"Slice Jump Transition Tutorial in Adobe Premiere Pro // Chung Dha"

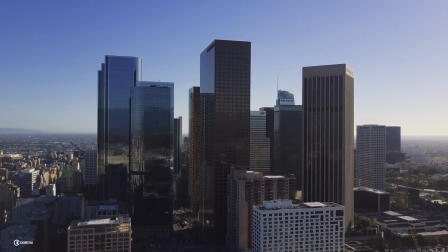Hey filmmaker, Chung here. In this video, I'm going to show you how to make this slash jump transition.
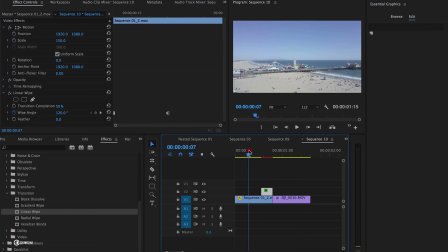It's a really quick transition.
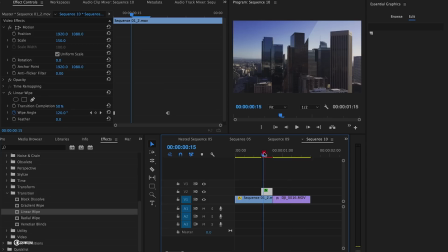What your eyes register is one side becomes bigger and then it actually bumps the other side bigger and then it's a hard cut.
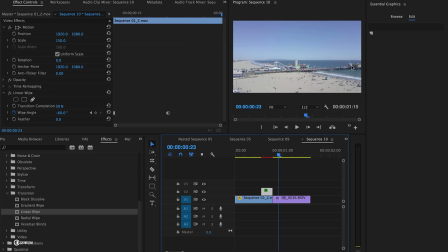Moving so fast, it actually looks like there's a movement going to the left.
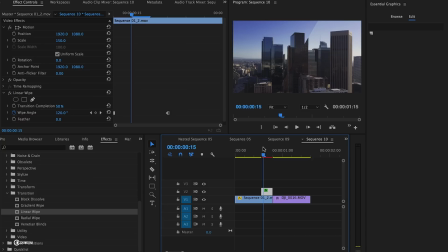So the right side first becomes actually scaled up and there's actually a slice here in the middle. And then the next few frames, suddenly the left side actually bumps up because the bigger side actually registrates more in your eyes.
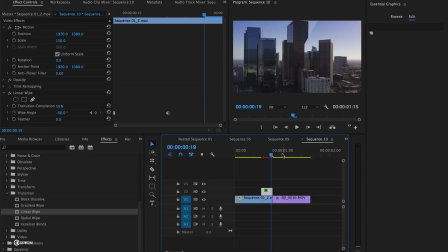You actually see like a movement going towards the left. So now we have two clips without the transition and we now hold down shift arrow down to go in between the two clips. We're going to jump 6 frames to the left, hold down shift arrow left once,
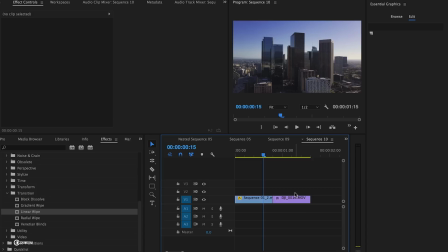and then once the arrow left without the shift.
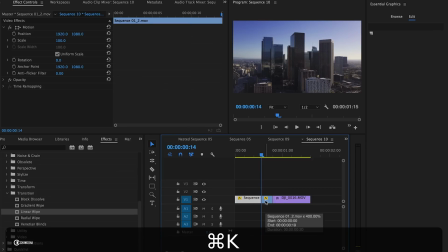Select this clip, press Command or Control K to cut it, Alt and drag it up to copy this clip. And now we're going to increase this size of the clip to 150 inside of motion. So 150.
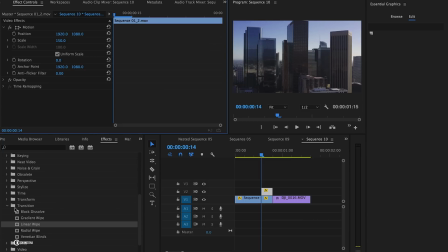And inside of video effects, we're going to transition and we're going to use linear wipe. Drag this in, and then we're going to adjust the transition completion to 50%. So we now see actually a slice straight in the middle. You can actually also use it like this.
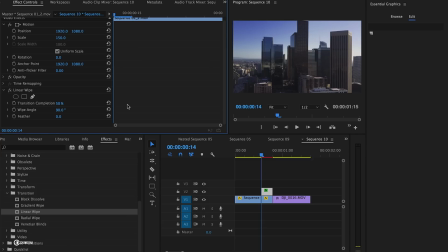However, sometimes it doesn't look as great. So now we're going to adjust this angle to 120. So we have like a diagonal slice, and we're going to press the toggle keyframe to make a keyframe here.
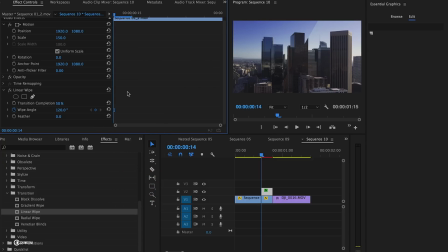Right mouse click on it, choose hold so it doesn't move and just keep it on its place. Now we're going to move 3 frames to the right. So press the arrow button on your keyboard 3 times to the right. 1, 2, 3. And we're going to change this angle to minus 60.
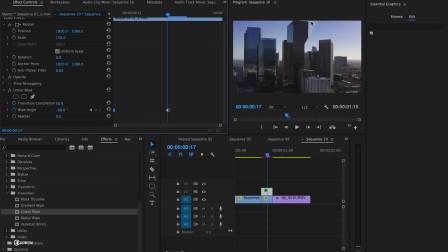So now you see actually the animation going on. So the slice actually changes around and we now have the effect. So that is very easily done. You can also change the coordinates around so that the slice is on the other side.
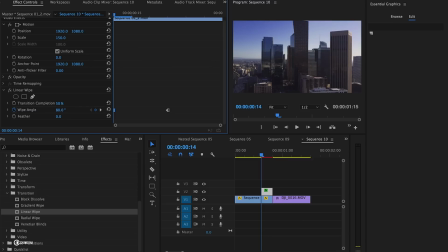So you can actually play with the direction of it with the wipe angle to change like how you want the slice to be at what kind of angle. You can also have it straight. But from my own experience, I like it on 120 and minus 60 the most.
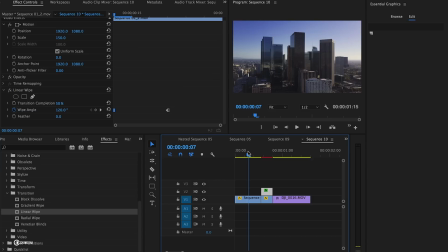So that was the slice jump transition. Hope you guys liked this video and please give me a thumbs up. If you want to see more upcoming videos, please subscribe. Also check out my other videos on this channel. And if you have any questions, please comment below or join us on our Facebook group. And I hope to see you the next time. Bye bye.